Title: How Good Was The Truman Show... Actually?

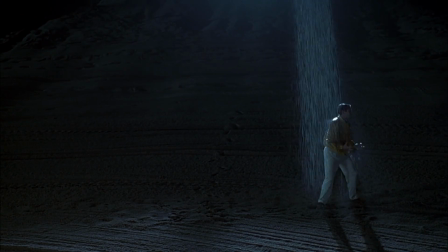28:28 Key VFX moment is the rain scene, where it only rains on Truman,
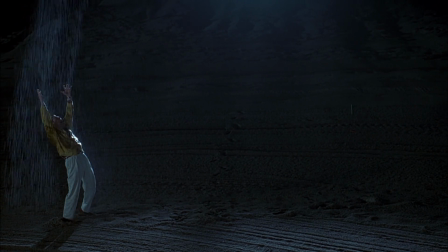28:33 following him as he moves, achieved through digital compositing.
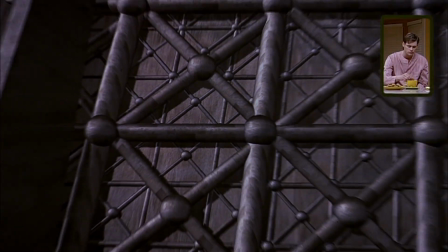28:37 I've seen some people bash VFX in the scene where camera zooms out of
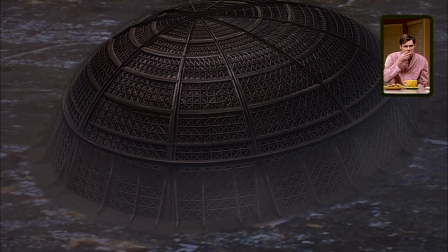28:42 town to show Seahaven inside a gigantic dome visible from orbit.
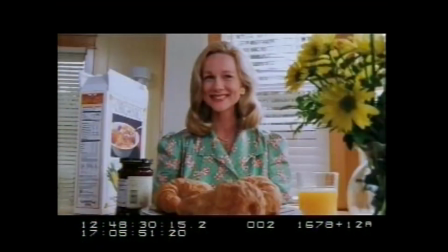28:47 The production design is arguably among the best in film history.
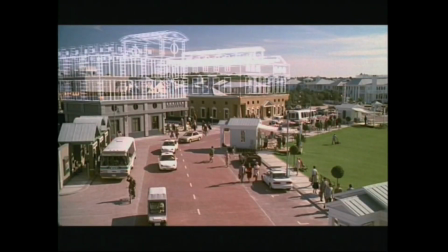28:53 The VFX can't quite match that level, but they are used so sparingly it hardly matters. Overall, I'd give production design and VFX a strong 9 out of 10.
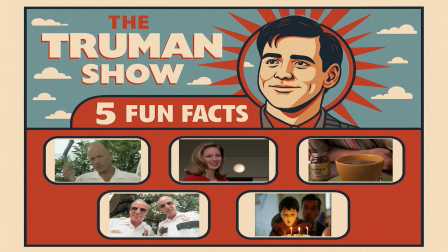29:10 Before we continue with the 8th category, here are 5 fun facts about The Truman Show you might find interesting. First, Ed Harris and Jim Carrey never met during filming. Actually, Harris wasn't cast until after Carrey finished filming,
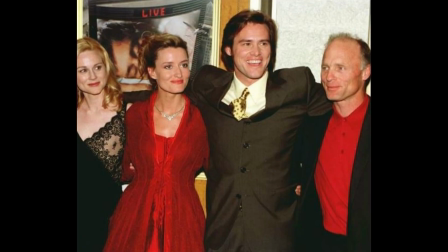29:28 which made Harris's job easier since he could review Carrey's footage and adjust his performance.
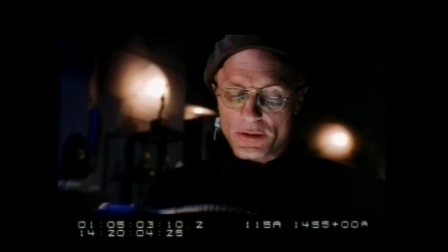29:35 Second, a deleted scene reveals that Christoph and the network
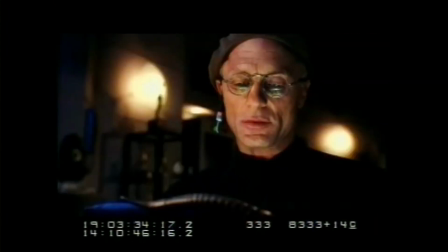29:40 executives planned to start a second show centered on Truman's child with Vivian.
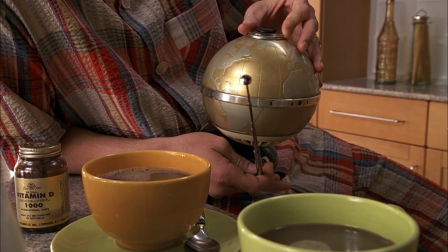29:46 Third, a bottle of vitamin D is visible on Truman and Meryl's kitchen table, needed because
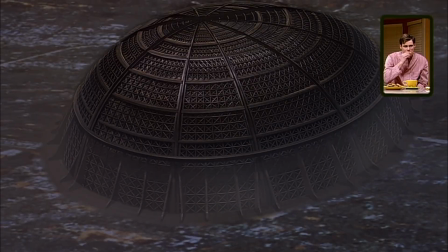29:53 Truman gets no natural sunlight.
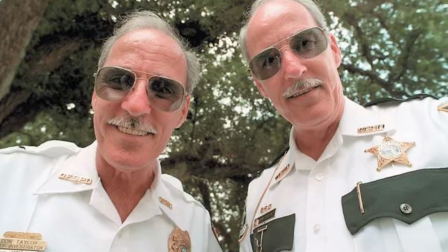29:56 Fourth, Ron and Don Taylor were real-life seaside cops, not actors.
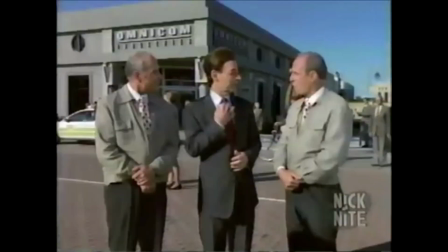30:03 Director Peter Weir noticed their great rapport with the crew and cast them in the film.
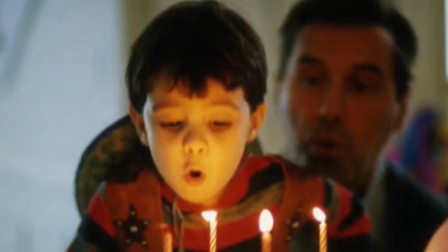30:09 Finally, we can calculate Truman's exact birthday. The movie's opening credits say it's day
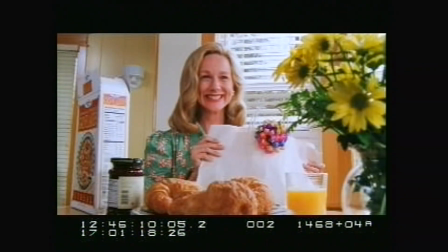30:18 10,909 of the show, meaning Truman is 48 days shy of his 30th birthday.
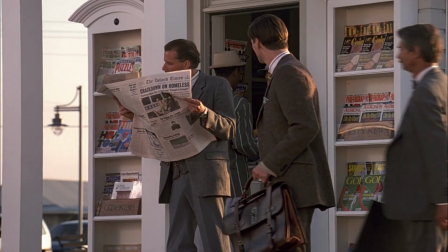30:25 2 days later, on day
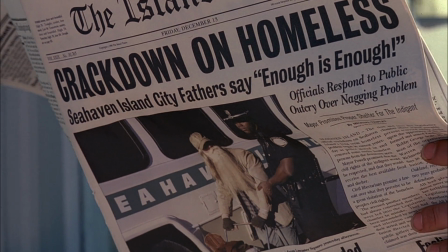30:29 10,911, an extra reads a newspaper dated Friday, December 13th,
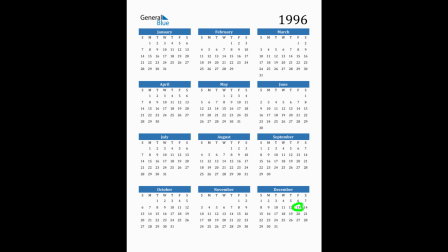30:35 1996, the only year near the film's release with that date. Counting back 10,911 days, Truman's birthday lands on Sunday, January 29th, 1967.
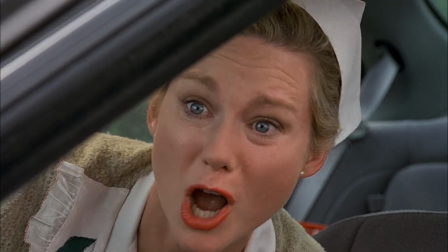30:53 Let's dive into the editing and pacing.
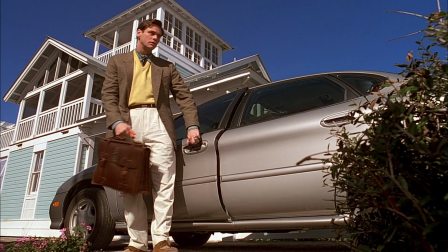30:56 Early in the film, we see a seemingly ordinary montage of Truman's life,
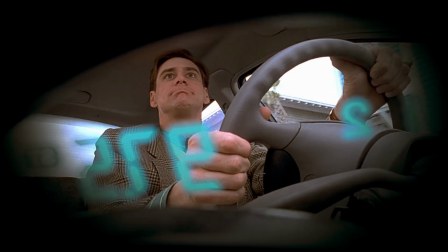31:02 greeting his neighbors, commuting to work, and buying magazines.
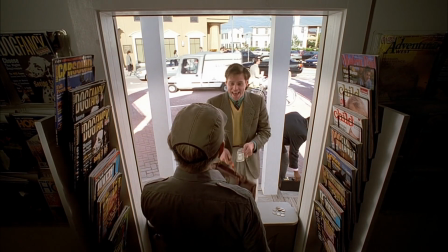31:08 Editor William M. Anderson uses steady, rhythmic cuts here,
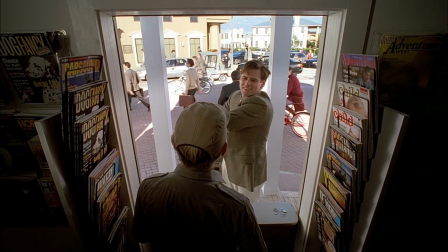31:13 long enough to feel natural, short enough to feel like a polished TV intro.
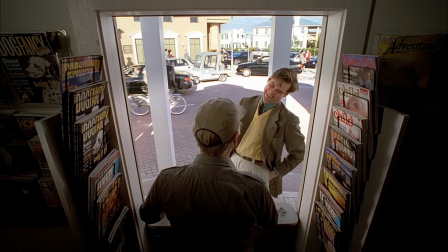31:19 It sets up Seahaven's routine comfort, almost hypnotic in its regularity.
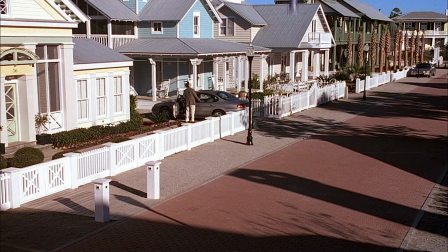31:25 In the lamp drop scene, the editing shines. The lamp crashes, followed by a rapid cut to Truman's shocked expression,
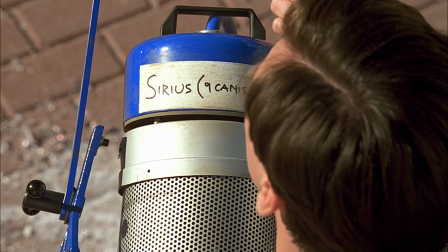31:34 then to the fallen fixture labeled serious, and back to Truman, all in seconds.
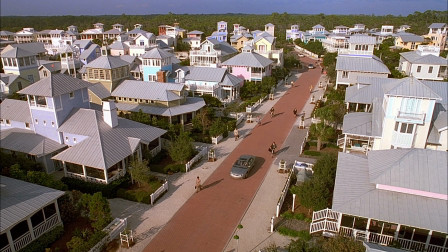31:41 This quick sequence delivers a sharp jolt to Seahaven's perfect illusion, planting the first seed of doubt.
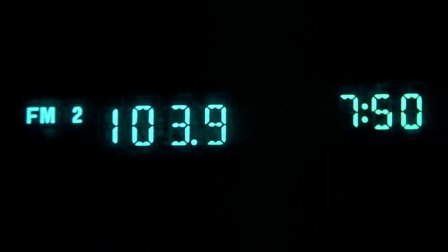31:50 Another standout moment is the radio glitch scene, where Truman's car radio picks up the crew's chatter.
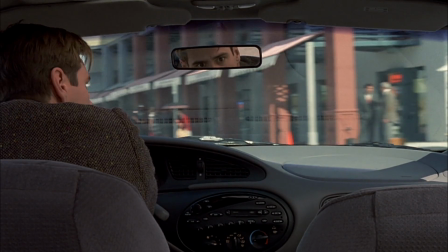31:57 The editing here sharpens. Shots shift from Truman's puzzled expression to the radio's static,
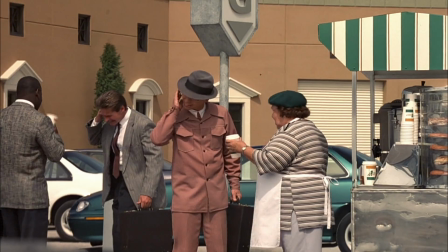32:05 then to fragmented glimpses of Seahaven streets as he scans for clues.
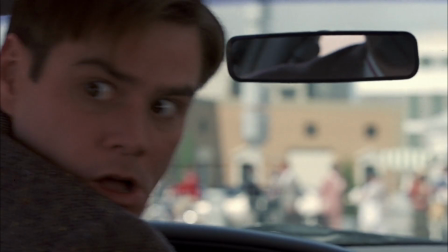32:10 These cuts are shorter and more abrupt than the film's earlier laid-back rhythm,
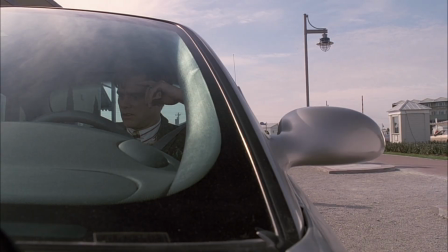32:15 echoing Truman's unease while keeping the pace lively.
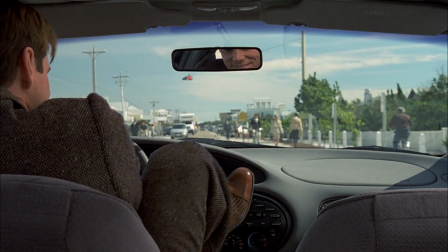32:19 It's a clever mix of tension and subtle humor, peeling back Seahaven's facade with every disjointed frame.
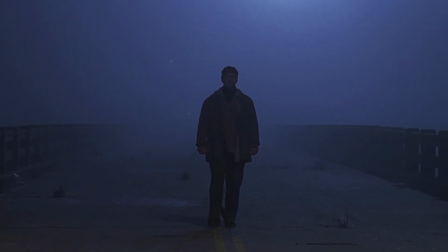32:28 When Truman's father is brought back, the editing plays with our emotions.